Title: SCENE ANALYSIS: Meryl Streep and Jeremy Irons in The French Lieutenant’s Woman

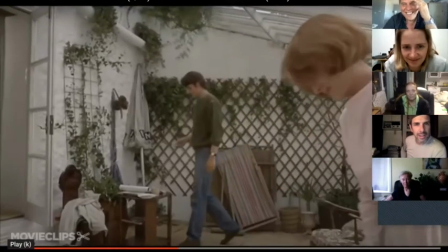(33:04) You hear that thunder?
There's no thunder in the real world. The thunder comes in post because the director is like, we're going to put thunder in because the thunder accidentally happens to there's no real rain.
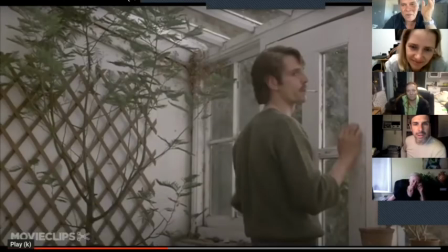(33:16)
The rain, it's a rain machine. They cause the thunder because it's God is like going to intervene now, the gods of love.
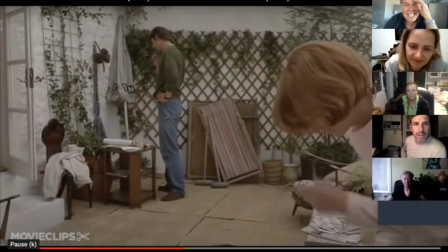(33:26)
You see that look he gave her? Now, this is the exact same frame. Exact same frame.
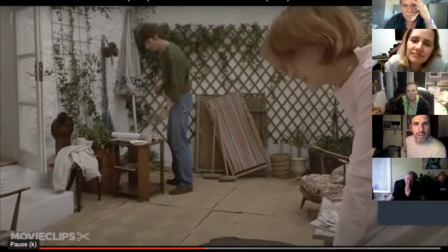(33:32) I've got my dress caught in the brambles. Suddenly you see me.
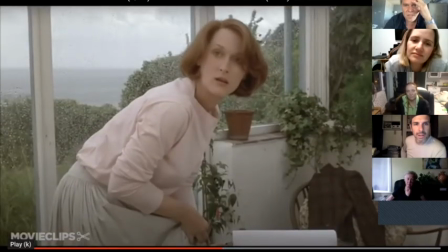(33:40)
And then she makes her mistake. And her mistake is, okay, I have to act this scene because Anna has to be a good actress and play Sarah well. But the problem is that Sarah then Anna allows herself to actually like Mike.
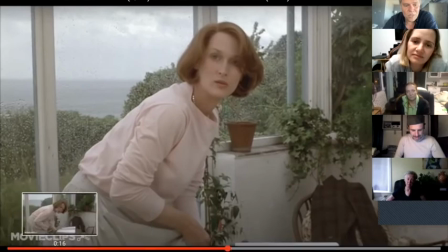(33:55)
And there's a moment when she look at that. So look at this coquettish bullshit she plays over here, which is hilarious.
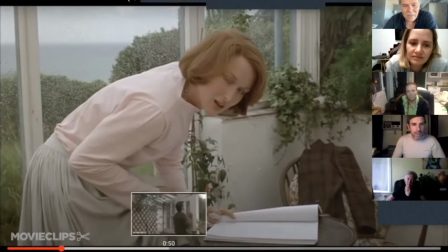(34:01)
That, Right. like terrible fucking acting. And then look at this moment as a comparison.
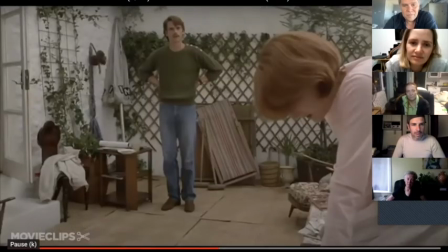(34:09)
You could even look at the frames to compare it.
I see you.
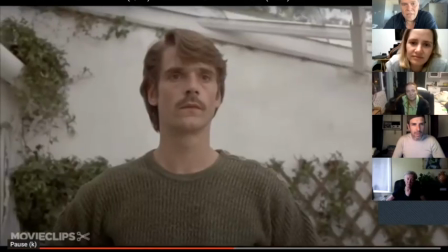(34:15)
Now look at his.
Miss Woodruff.
So this, is that Charles falling in love with Sarah? Is that Mike playing Charles falling in love with Sarah? Is that Mike falling in love with Anna?
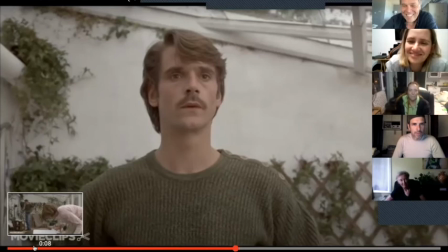(34:31)
Or is that Jeremy falling in love with Meryl? And you go, oh, freedom, freedom's so confusing. That's the whole point. Woodruff. It's genius. And then,
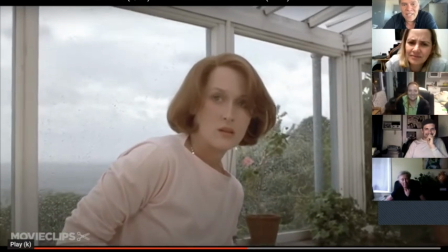(34:42)
The camera pushes in, because anytime you want to have a character really have a realization, push the camera in, because that means the audience is part of the realization. And now this realization is what? This is too dangerous for Sarah. She needs to get away from Charles. Or this is too dangerous for Anna. She needs to get away from Mike. And now look at the walk here.
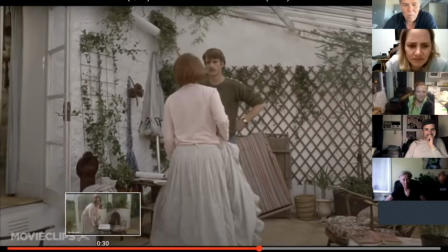(35:02)
So as an actor, you have to just applaud this young genius actress just for her
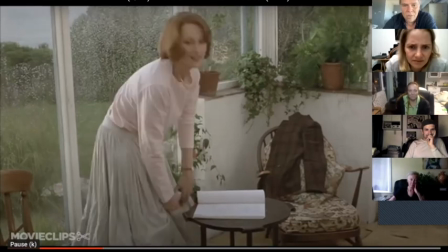(35:10)
intentions in her walk, the character. Watch this.
It's a narrow path and it's muddy.
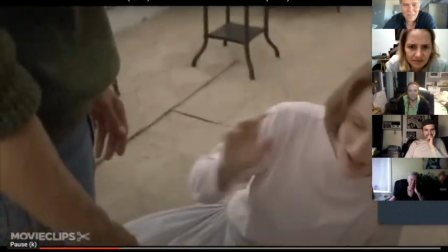(35:15)
It's coquettish, silly, a little girlish, right? And now watch this walk.
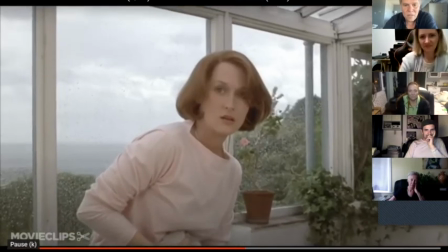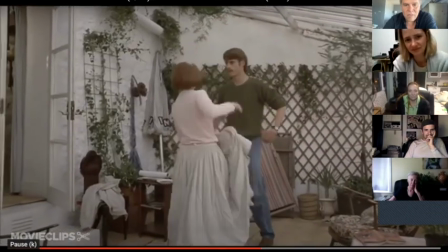(35:27)
It's protective, demure, scared.
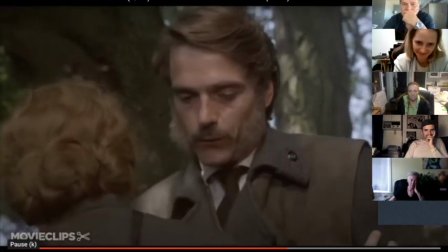(35:33)
And now they're in love, right?
I dread to think, Miss Woodruff, what would happen if you should one day turn your ankle in a place like this.
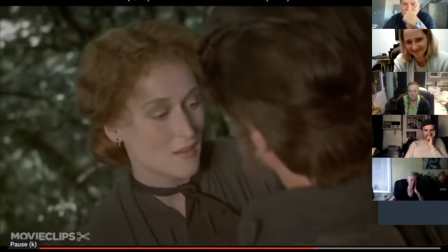(35:44) I must go back. Permit me to say something to you first.
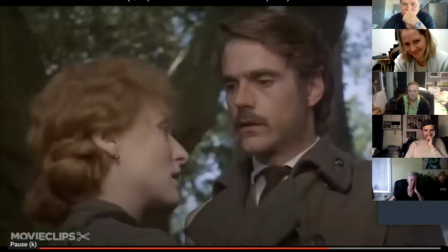(35:48) I know I am a stranger to you, but And then Saved by the Barks.
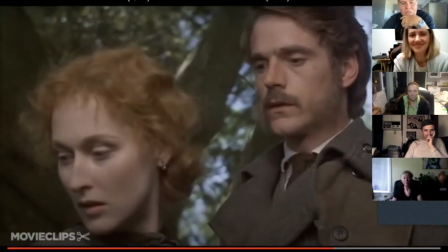(35:53)
So the thunder comes in. God has his Deus Ex Machina, his the gods step in to go, okay, they're going to fall in love.
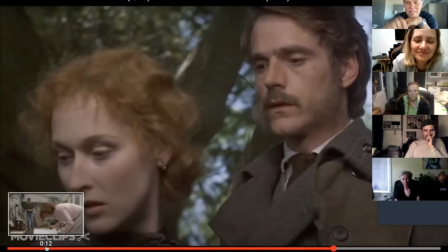(36:04)
And then in the film, the gods step in to break the love.